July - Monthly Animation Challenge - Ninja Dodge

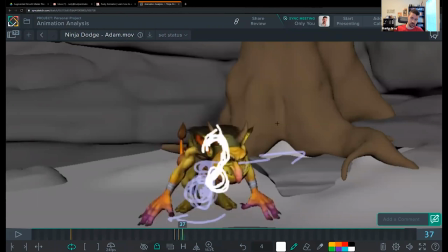And you're trying to keep that head spacing not too broad. So here it's not too bad. This is a massive jump. So the head, the spine is basically just picked up too quickly.
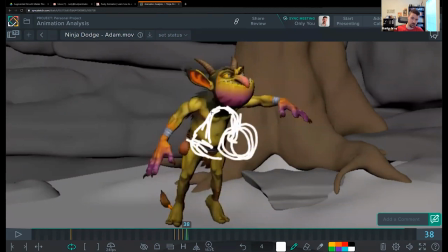Head a lot more down to make that work.
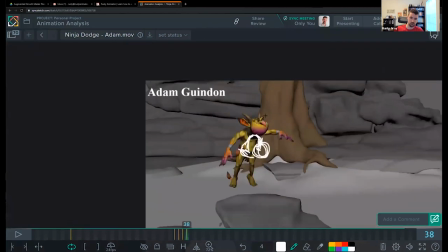Okay. So keep that in mind.
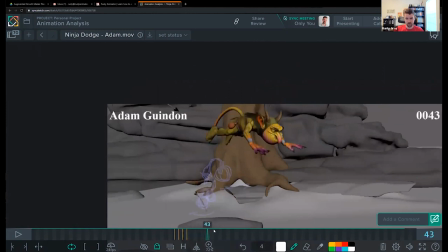The body, by the way, feels very like almost frozen through here, and a lot of that's because you resolved the overlap too quickly. You know, you're going from this to, as you're reaching the top, you can go almost for a reversal.
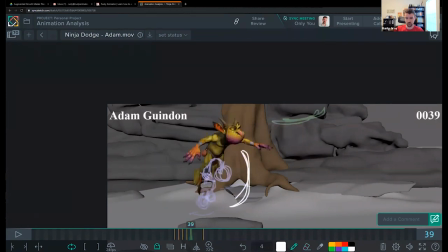You can still keep the pose that you have. You just want it to feel like he's gone from more curled in position to something more curled back. So just keep that in mind. That's what the overlap should be doing.
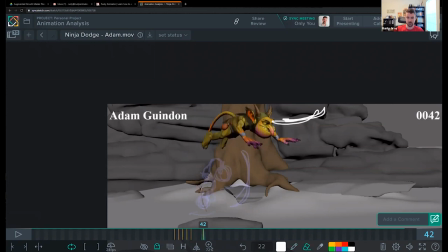It should still kind of be coming up at this point, reaching its less curled in pose, and dragging.
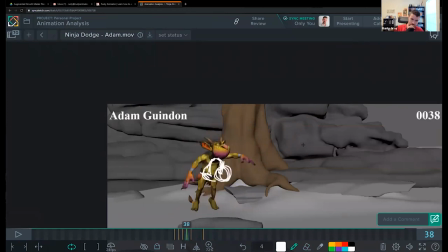Now let's talk about the limbs too. So right now we can break up the feet.
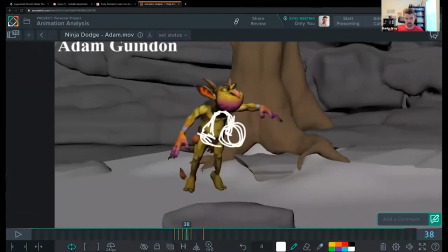It's great that you've got the squash and stretch in there. I would have 1 foot stay even longer on the ground, like at least a frame. You could get like a frame, a stretch, maybe. Maybe this one's higher again, or you flip it and do it the other way.
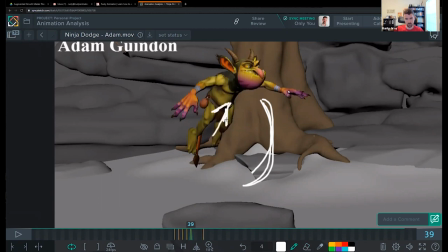Yeah, this is up. And this one's down. Either way. But we can break them up so that one foot is coming off the ground sooner than the other.
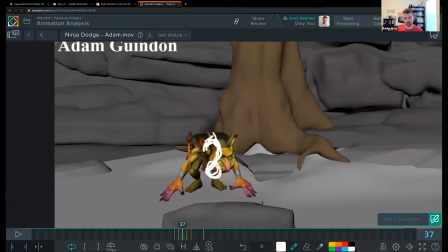And then the hands, they're slidey here. They both are, you know, picking up at the same time, just like the legs. So I would do the same thing here, but I would also allow some more stretch.
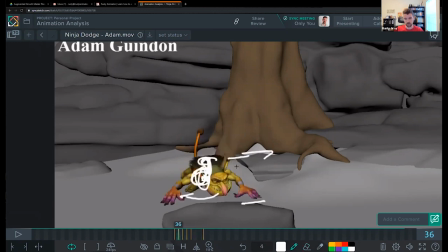So his weight's really more on this side with his upper body, so I would keep this one on the ground longer. Let that really stretch out before you pick it up.
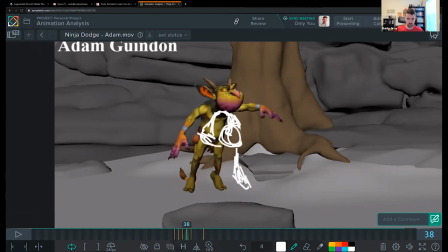Maybe not that much, but you can, you know, you get the idea. Then you start to break them up. So this might be already starting to feel like a squash as the other ones. Getting a couple of frames of stretch in there.
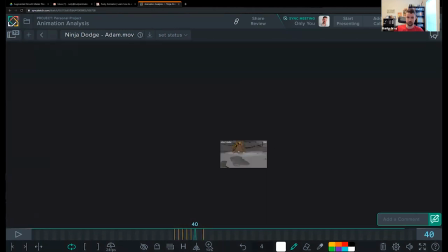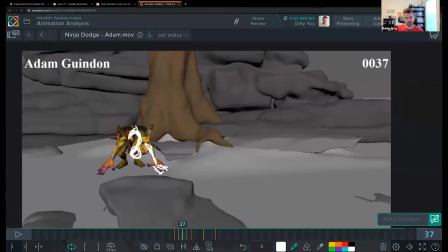They're also dead even through here, and I don't really feel separation and overlap on the feet.
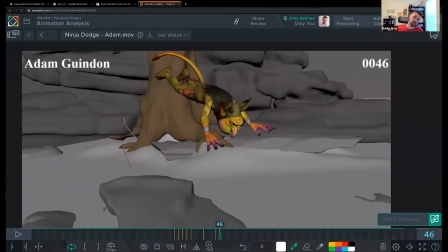Feels like they come up and then they just kind of stop and drift with the body as opposed to overlapping with it where they're dragging behind. Like here, it would curl in and maybe curl down.
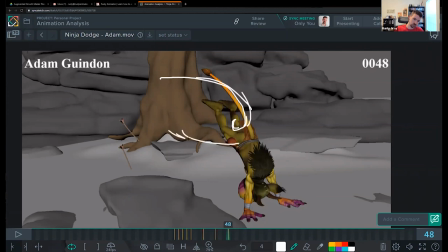Like there's going to be some translating via, like away from us during all this.
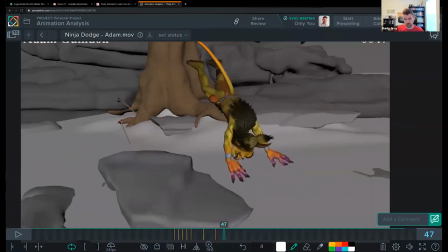And this this is another great, so keep applying what I'm saying to the whole, all your different moves. So here, as you're coming in for the landing, you could have gotten here sooner. You could have had one hand get here earlier with a stretch, right?
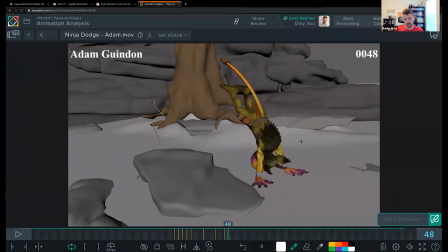And you're like this, for instance. And then as you're coming in to your squash, you know, you can really squash in on that and change the shape and the angle. So you get more compression in that body, right? That leads me to my next point.